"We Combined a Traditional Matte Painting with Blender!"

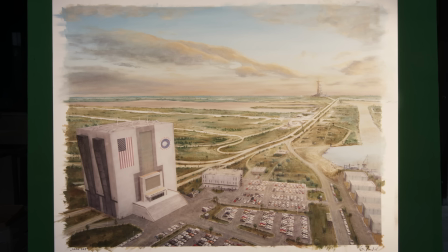(4:09)
I think in the end I chose the evenly lit take, but it's always important to try things because you never know what's gonna work.
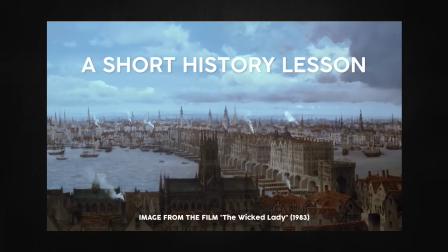(4:16)
And now a history lesson on a subtle but powerful effect often used in the old times.
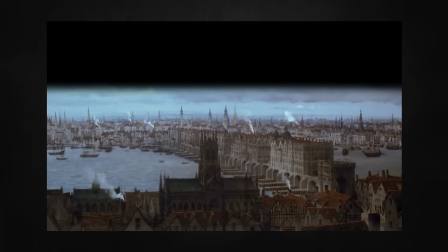(4:22)
What they would do is they would cover the part of the shot where the sky is and expose the lower part to a piece of film.
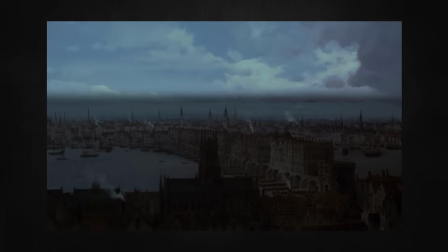(4:28)
Then they would rewind the film back to the beginning, cover the exposed part and this time expose the sky.
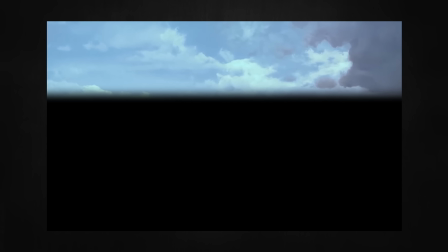(4:34)
But this time they would slowly move the painting from side to side. When the film was developed, they would get the effect that the sky was moving.
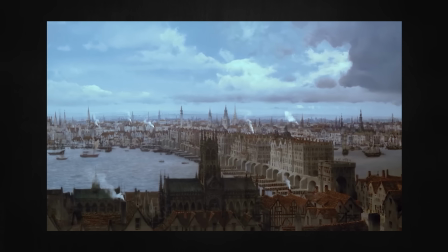(4:41)
Pretty cool, right? But check this out. In real life, the clouds closer to the camera would move faster than the ones in the back. So how to achieve that? Well, you split the sky in two parts.
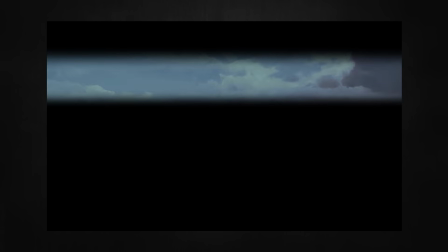(4:51)
You expose bottom part, moving the painting slower, and then you expose the upper part while moving the painting faster.
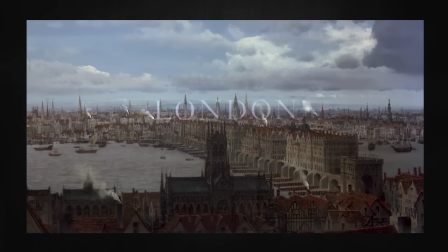(4:57)
So, this is actual shot from this film and this technique works mind-blowingly awesome. If you want to see this explained in more detail, as well as many other cool techniques, check out the Albert Whitlock's Med Department and Illusion Arts YouTube channel. I've put the link in the description. Please show them some love because this channel is amazing.
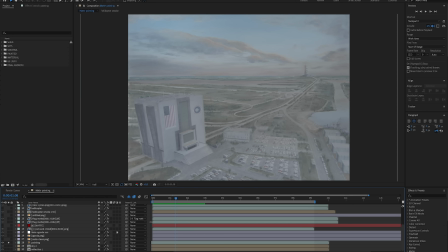(5:16)
And here we are in After Effects, my compositing program of choice. I basically did the same thing.
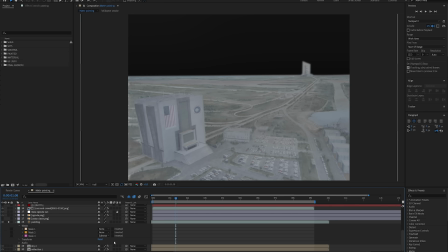(5:22)
I cut out a hole for the sky and two places where the sea is.
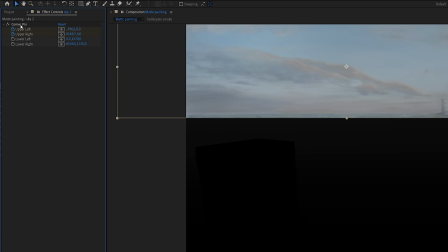(5:26)
And then, I used an effect called Corner Pin that allows you to basically move the corners of the image.
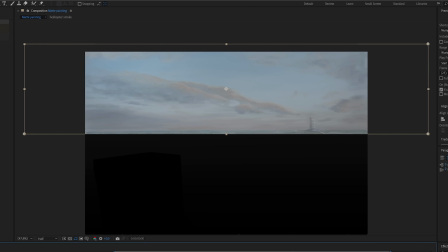(5:32)
I animated only the upper corners from left to right, which created the illusion of a moving sky with the correct parallax.
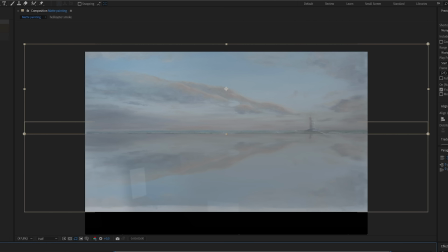(5:39)
Closer clouds will move faster. And then I just mirrored it for the sea reflection. So that was the first trick towards a realistic shot.
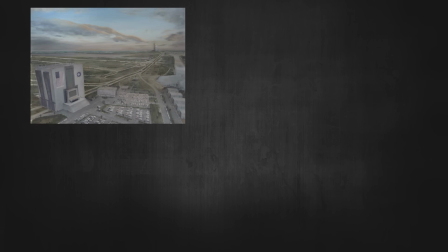(5:46)
But then, I encountered a problem. This shot is a part of a bigger scene, and all of the other shots were shot with miniatures.
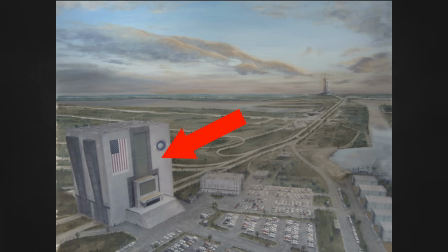(5:54)
On the painting the sunlight was coming from the right,
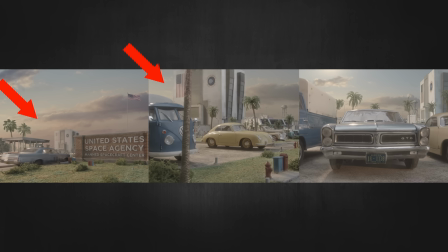(5:57)
but when we were shooting miniatures we completely forgot about that And during filming we had Sun coming from the left So since it had to be the same,
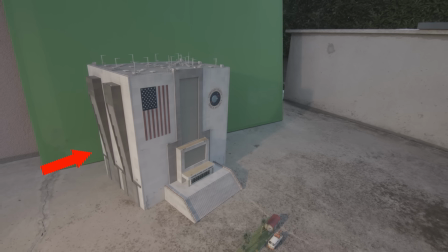(6:04)
we decided to film the miniature of the NASA building again with the correct sunlight And it was tricky because we had to match the exact angle like it was on the matte painting, right?
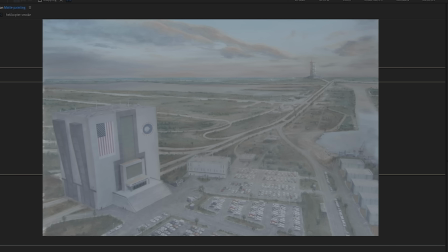(6:13)
One of them finally worked and it looked good,
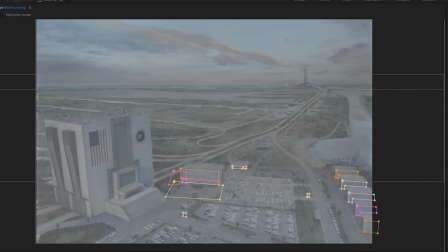(6:15)
but now the Sun didn't match other buildings So I just masked the parts that should be brighter and just cranked up the contrast and mimicking the Sun and you know Alright, problem fixed, it looked good, and frankly this could probably work as a final shot and it would be fine.
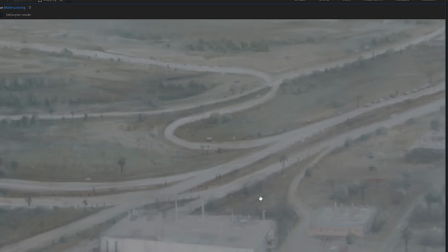(6:29)
But I was never really happy with the miniature cars that were in the shot.
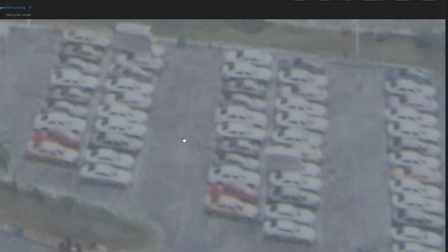(6:34)
In the back of my mind I knew they were modern cars and I decided to try and replace them.
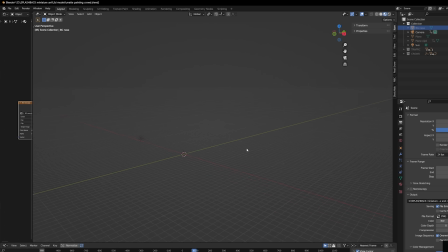(6:40)
At that time I was learning Blender, which is our fantastic 3D program, and I imported a matte painting into it.
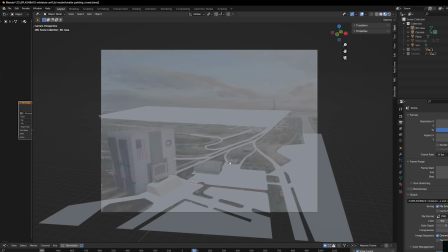(6:45)
Then I created geometry wherever roads or parking lots were. You know, from the side it looked like this, but from the camera's POE it looked perfect.
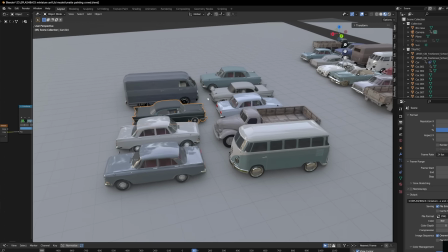(6:54)
I found some 3D models of cars that looked like they were from 60s, and I filled the parking lots with them, placing them exactly over the modern cars.
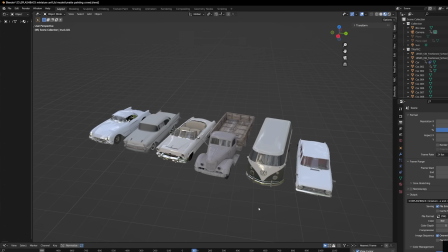(7:02)
I probably had only 5 or 6 different cars, but I used a cool trick in Blender.
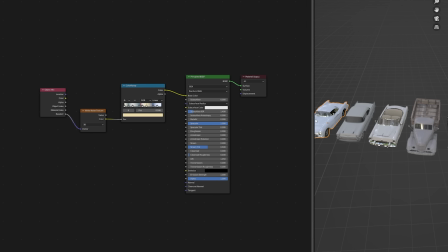(7:07)
Here it is if you want to copy it. But what it does is it changes the color of the car whenever you make a copy.
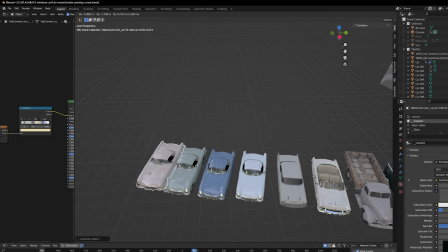(7:13)
So that way I could easily make it seem like all the cars are unique.
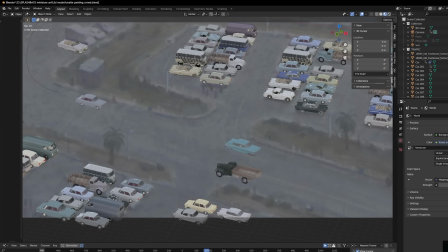(7:18)
Alright, now I figured I have these 3D cars, I could probably animate some of them to give more life to the shot.
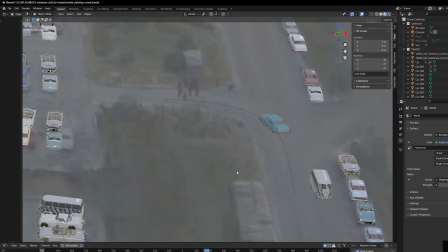(7:23)
So I did, and some are just driving in a straight fashion, some are turning the corner, and some are leaving the parking.
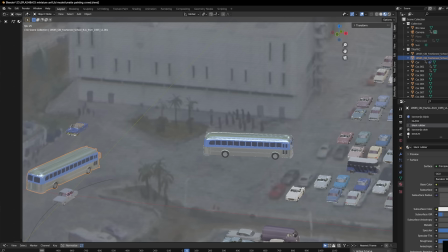(7:31)
Whoa, that was close! I found a model of an old school Greyhound bus, and I placed two of them in the shot.
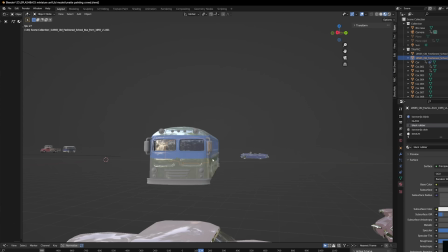(7:38)
I figured like it's maybe an organized trip for some school kids that came to watch the launch or something, you know, I don't know.
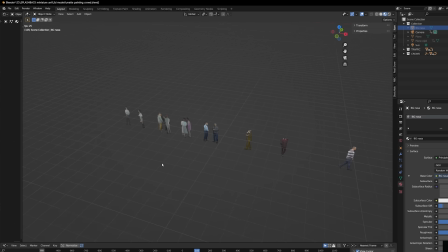(7:44)
I also had some green screen people I had lying on my hard drive, they're just 2D cardboard cutout basically,
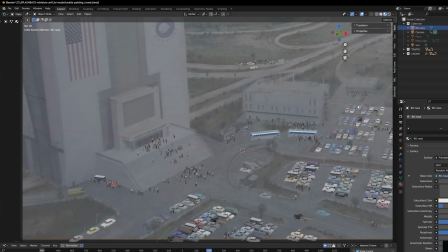(7:51)
but from 300 feet in the air, no one will know. So anyway, I had a living and breathing parking lot here, and it was time to put it into the shot.
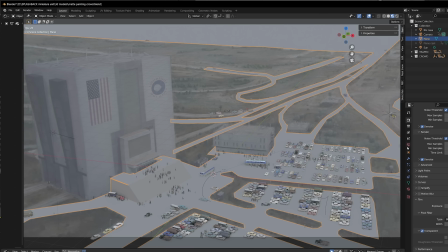(7:59)
There's a nice feature in Blender where you can select the ground object and turn it into a shadow catcher.
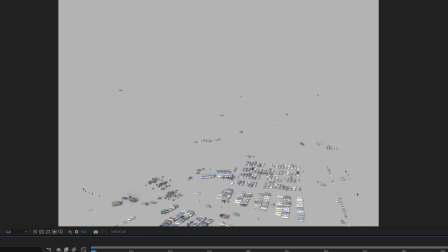(8:04)
This means that in the rendered animation, the ground plane will not appear, but the shadows from the cars will be rendered.
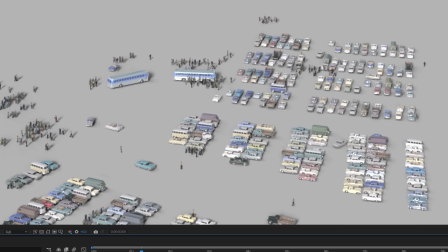(8:11)
So everything but the cars and shadows is transparent. Then I placed it over the matte painting and it looked pretty good.
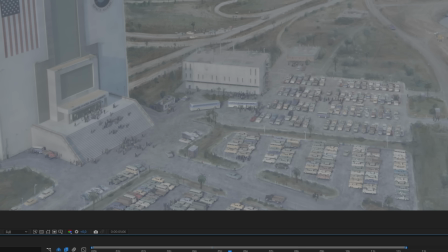(8:17)
But still, I was missing one more element. Something that would make the shot even cooler and draw you in it.
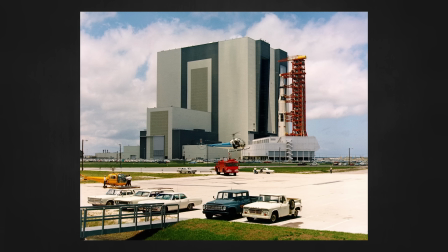(8:25)
So during my research of old NASA photographs, I found this image and I really liked these old school helicopters.
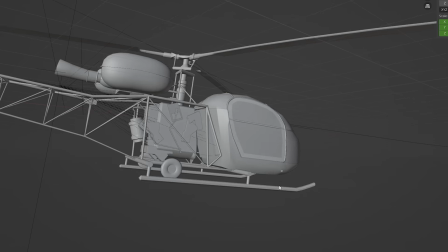(8:31)
So I downloaded a free model of the helicopter,
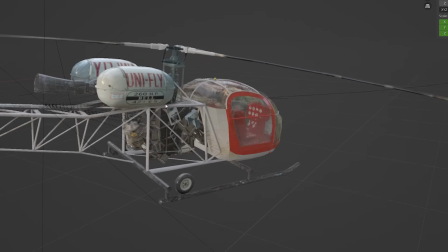(8:34)
I textured it using photographs of real helicopters so it would look somewhat realistic and obviously animated the blades spinning.
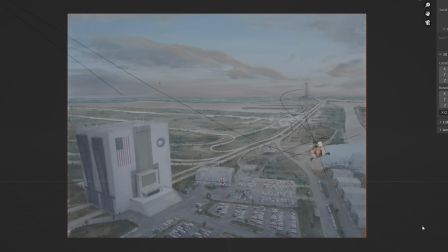(8:41)
I wanted it to fly into the shot right next to the camera. I felt it was a dynamic and just plainly cool intro into the shot, right?
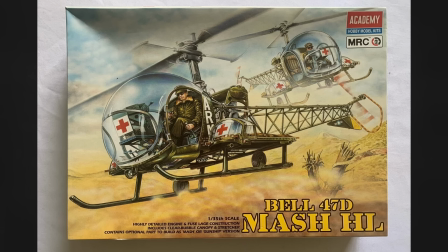(8:51)
I want to point out that I was actually thinking of buying a plastic model kit and building and filming it for real,
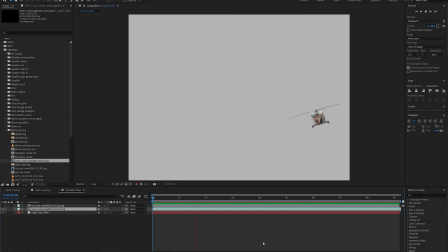(8:57)
but I had to do so much work on these VFX shots that some things just had to be done in 3D.
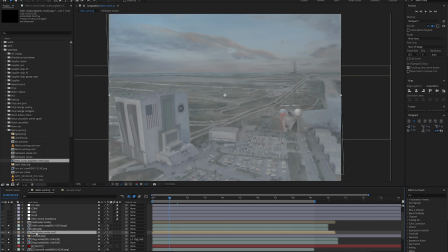(9:02)
So, you know, it is what it is. I also added a trail of smoke following the helicopter and did a subtle blur from the heat that was coming out of the exhaust.
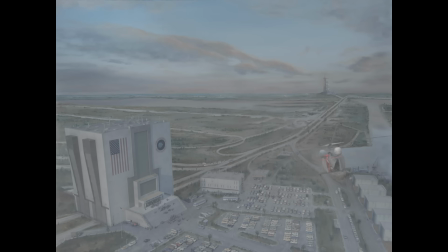(9:12)
And that was pretty much it. So after only four months of on and off work, the matte painting shot was done.
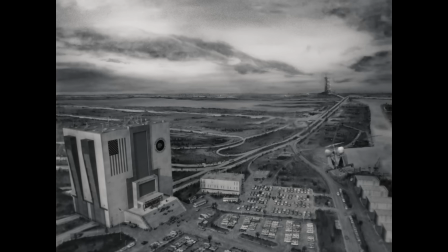(9:20)
Piece of cake, right? That's it. Thank you for watching. I don't think I have anything else to add here.
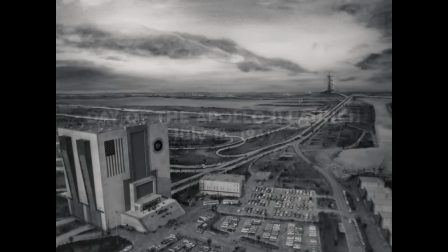(9:26)
So I'm abruptly ending the video now.